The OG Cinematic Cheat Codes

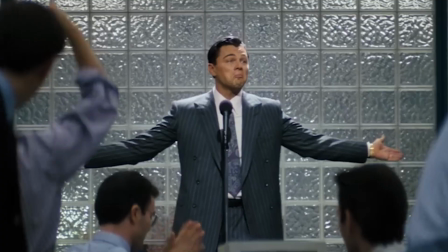0s
Almost every film that has been shoved through your eyeballs has used a set of cheat codes to produce effortlessly beautiful images.
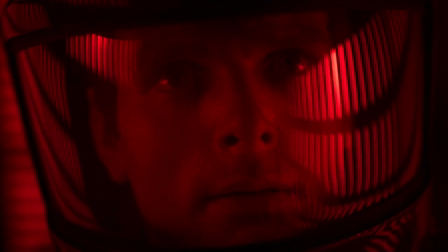7s
Could it be the lighting? Perhaps it's the colours or the grading, maybe the set design, or is it in fact way more simple?
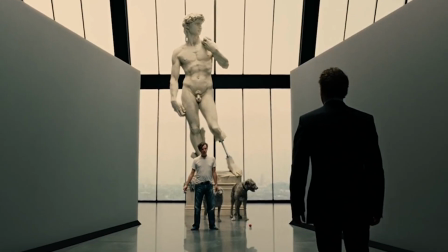13s
Hiding in plain sight, guiding your eyes, directing your focus to what's important.
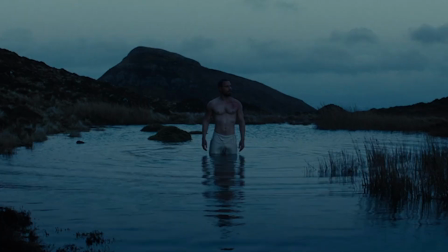18s
These aren't just cheat codes, more a set of rules, a blueprint to great filmmaking that are easy to implement and are the quickest way to improve your filmmaking, as it will cost you absolutely nothing, my friend. It's, you know what, it's criminal.
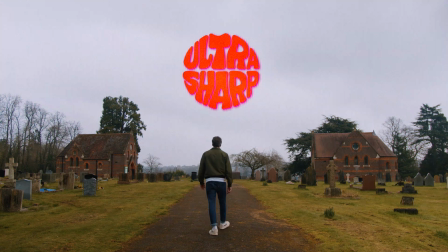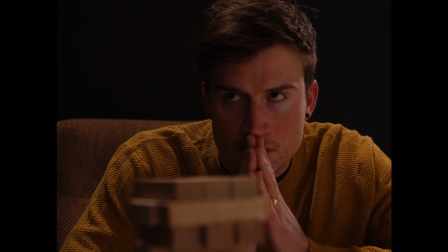38s
Oh mate, these boys are really serious about their Jenga,
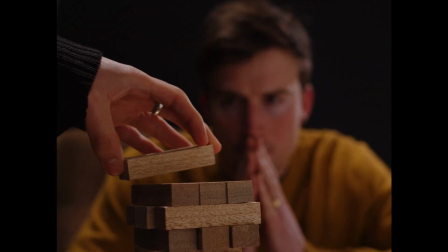42s
but not as serious as I am about the foundations of filmmaking that act as a set of rules that you can follow to achieve cinematic shots.
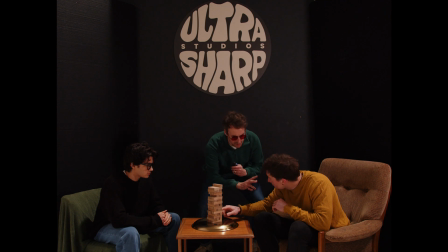50s
But of course, some rules are meant to be, sorry mate, could I just real quickly, I think what you want to do, be broken. Why? Film composition in its simplest form is how we as filmmakers set up what the viewer can see in the frame of each shot. The way we intentionally arrange things to tell the story and make the audience focus on specific characters or elements within a scene. And once you notice these compositions, trust me, you will see them absolutely everywhere.
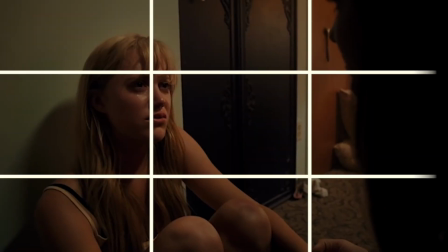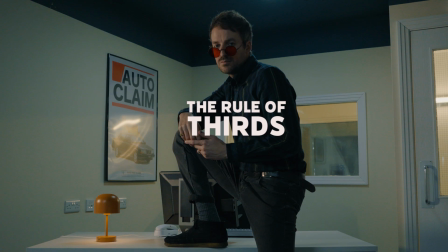The rule of thirds is the absolute foundation of framing and composition, and you're probably using it already without even realising it. This principle of filmmaking works by dividing an image into 9 equal parts,
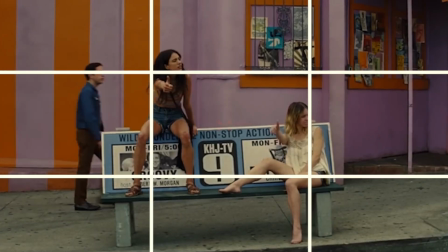111s
with 2 horizontal lines and 2 vertical lines, evenly spaced.
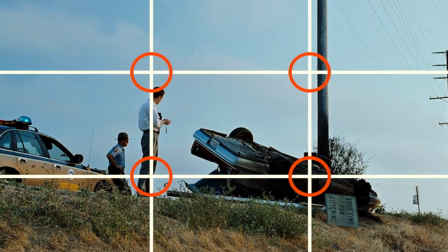115s
Then, you should put important elements or characters along these lines or where they meet.
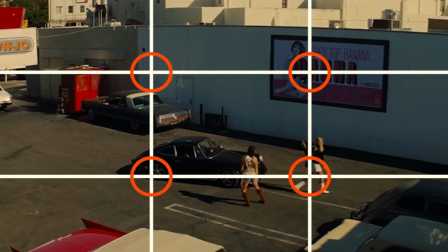121s
Now, they don't have to sit religiously on these marks, it's just a guide on how to evenly space things in your scenes. And most cameras have the grid loaded in and ready for you to use. But what's the point? Why do this?
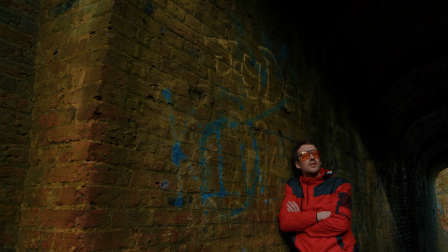135s
Well, this technique helps to create balance, interest and depth in the composition, drawing the viewer's eye to key areas of the image. For example, I'm sat here at a desk working for a car insurance company, about to get a call from a man who has deliberately set his car on fire.
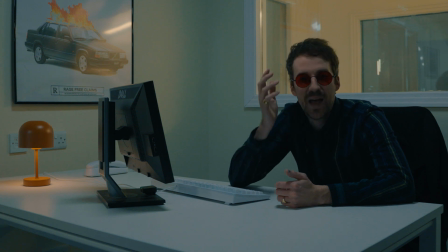151s
As you can see in the image, it's balanced between myself and the computer,
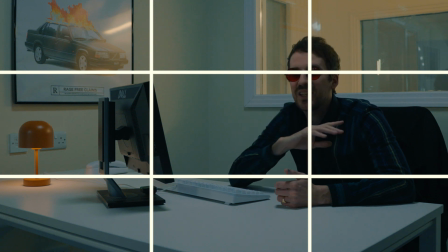156s
and my eye sits on the eye line, which is key for reverse shots during conversations.
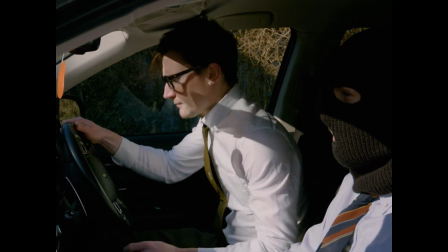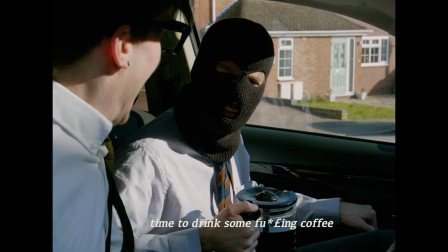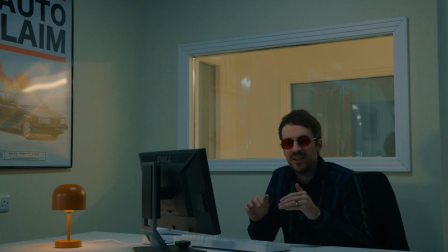171s
Now, with this guideline in place, it makes things nice and simple and easy when it comes to making decisions on where you need to place people within your scene.
I'm really sorry, I've got to take this.
Okay, great, let's get our second actor in place.
Hello, autoclane? You're right, my name's Gareth.
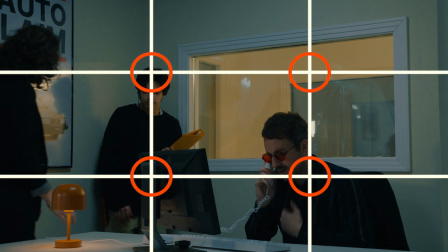186s Yes? I just want to let you know that I've deliberately set Okay, Gareth right, on fire. right. Okay, let me just...
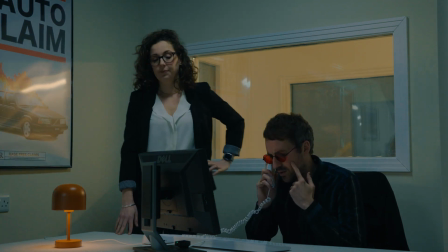191s Okay, let me just check with my supervisor. She's just turned up.
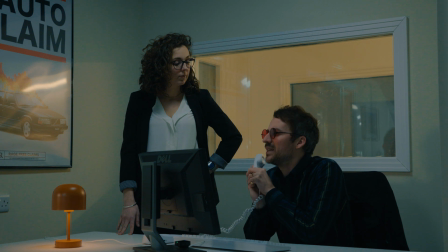196s Got a customer on the line who has just told me he's deliberately set his car on fire, but wants to know if he can still claim on his car insurance. Absolutely not. Sorry, mate. It's a no.
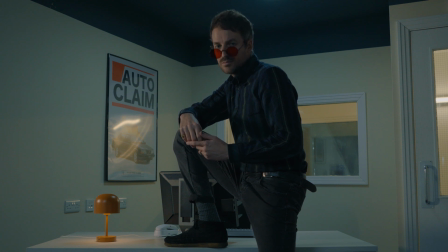210s
Wait, hang on a minute. Alternatively, you can also centre frame a person with the camera tilted up, helping to give a feeling of authority and power.
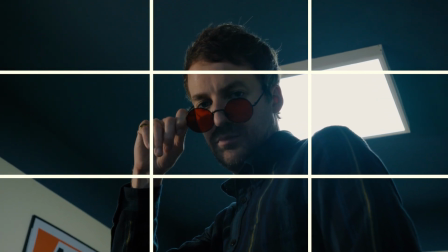218s
Bloody gorgeous, sexy, intimidating power.
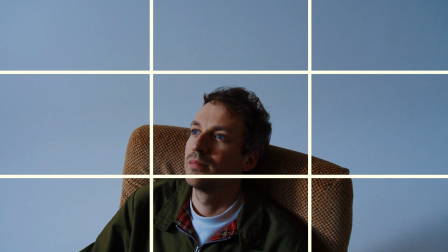222s
And the reverse of this would be to place someone in the lower half of the centre frame to illustrate how powerless a person may feel,
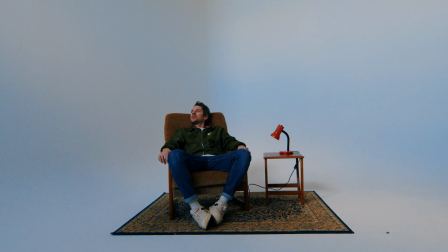229s
like a tiny little pathetic worm.
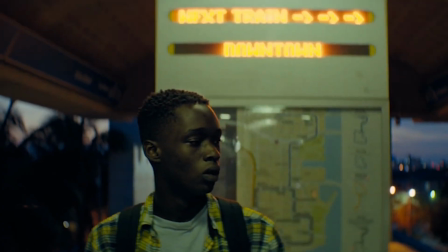231s
The smaller they are in frame also gives a sense of isolation, or how insignificant they may feel, or how physically small they are to their surrounding environment. Now that we know the rule of thirds, we are ready. We are ready to break them. Because who breaks rules? Dangerous people. And that's what we are.